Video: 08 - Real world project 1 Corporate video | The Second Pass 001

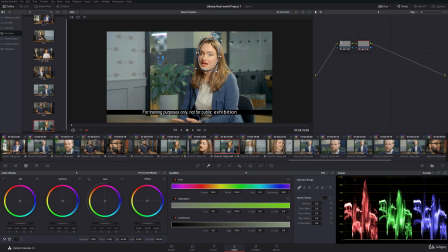This one seems a little bit duller for some reason. We'll just bring the highlights in the face up a little bit.
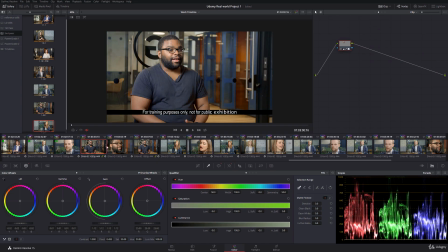Cool. That's nice and consistent now. We're going to put green flags on these 6.
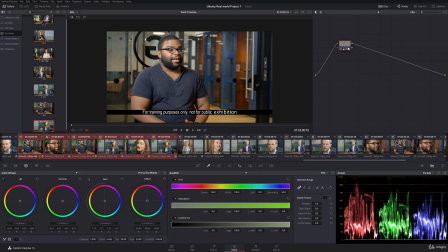Right, we're getting there. Only got a few left to go. In the case of this shot, it's going to be a simple face vignette.
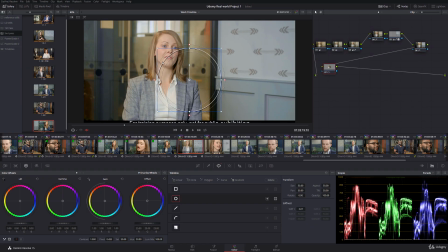We'll see if her eyes become too distracting.
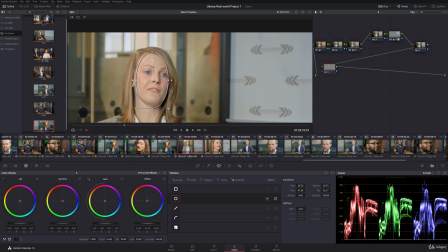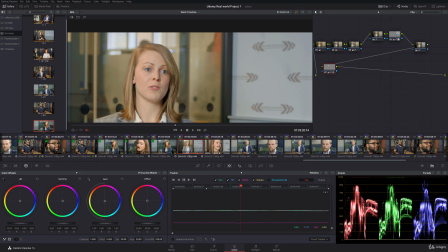Cool, I'm just gonna those eyes are a bit piercing now, aren't they? Tell you what I will do is I'll bring the blues within this face vignette down a little bit.
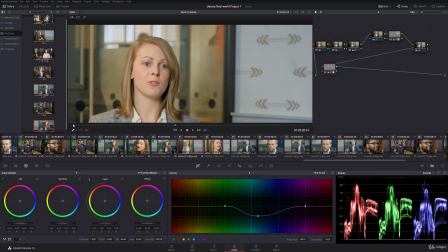There we go.
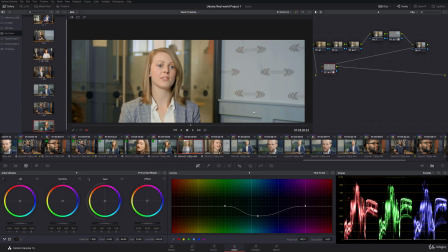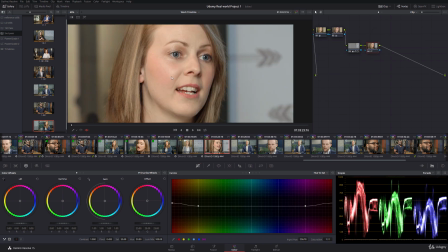Right, onto the close-up.
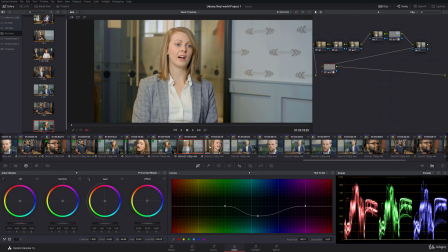Things in the background there are a little bit red in comparison. So I've got an idea of what we can do, and it involves, yep, a face vignette.
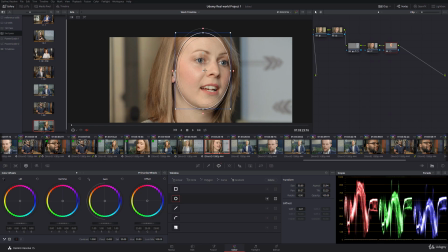Again, that's mostly what we've been doing here is a vignetting pass. But what I can also do is use that to fix a few things.
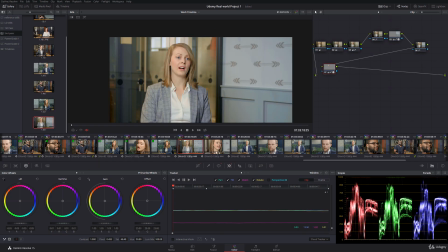So we'll just make a still for comparison.
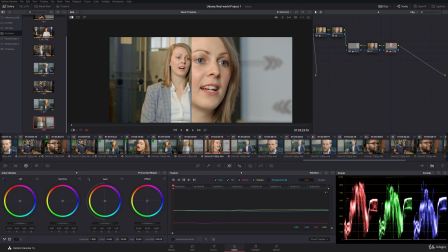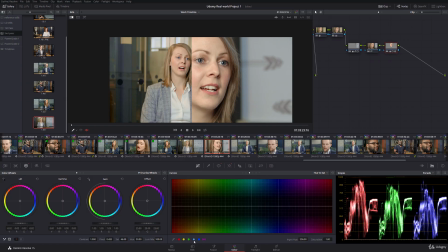Okay, that's cool. I also need to bring the blues up because our eyes aren't quite as strong this time. Maybe rotate the cyan and the green towards the blue.
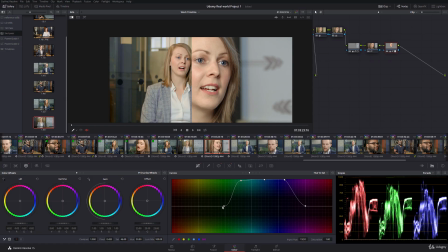Be quite aggressive because they're small areas.
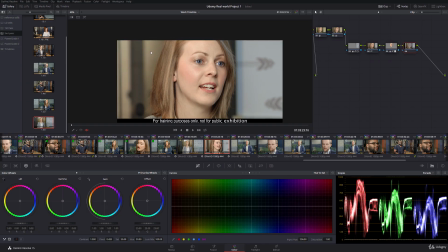Okay, cool. I'm going to hit Alt and O, make an outside node, and now things outside of that face vignette are a little bit red. I want them to be a little bit more yellow, so I'm just going to outside that vignette, make things very slightly
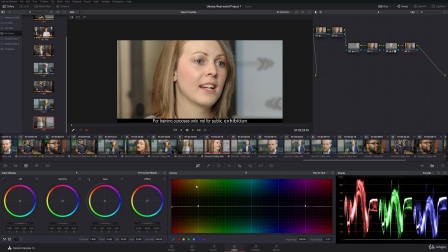more yellow, including her hair, because she's got quite a nice blonde colour here, and it's a little bit pink here due to the skin curve I used before. Now,
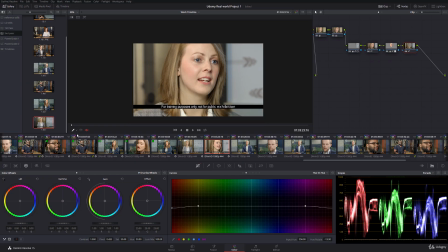There we go. And that wall matches up nicely as well. Maybe the neck's going a bit yellow. We could try and stretch that down a bit.
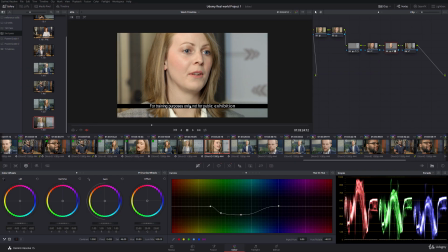See how that moves, not very much. So now her neck is spared the yellowing effect as well. Cool.
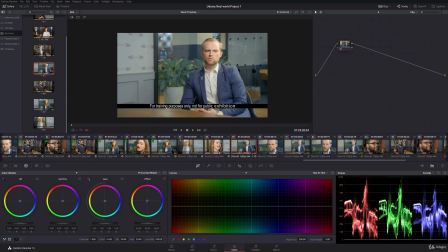And we know what we're doing here.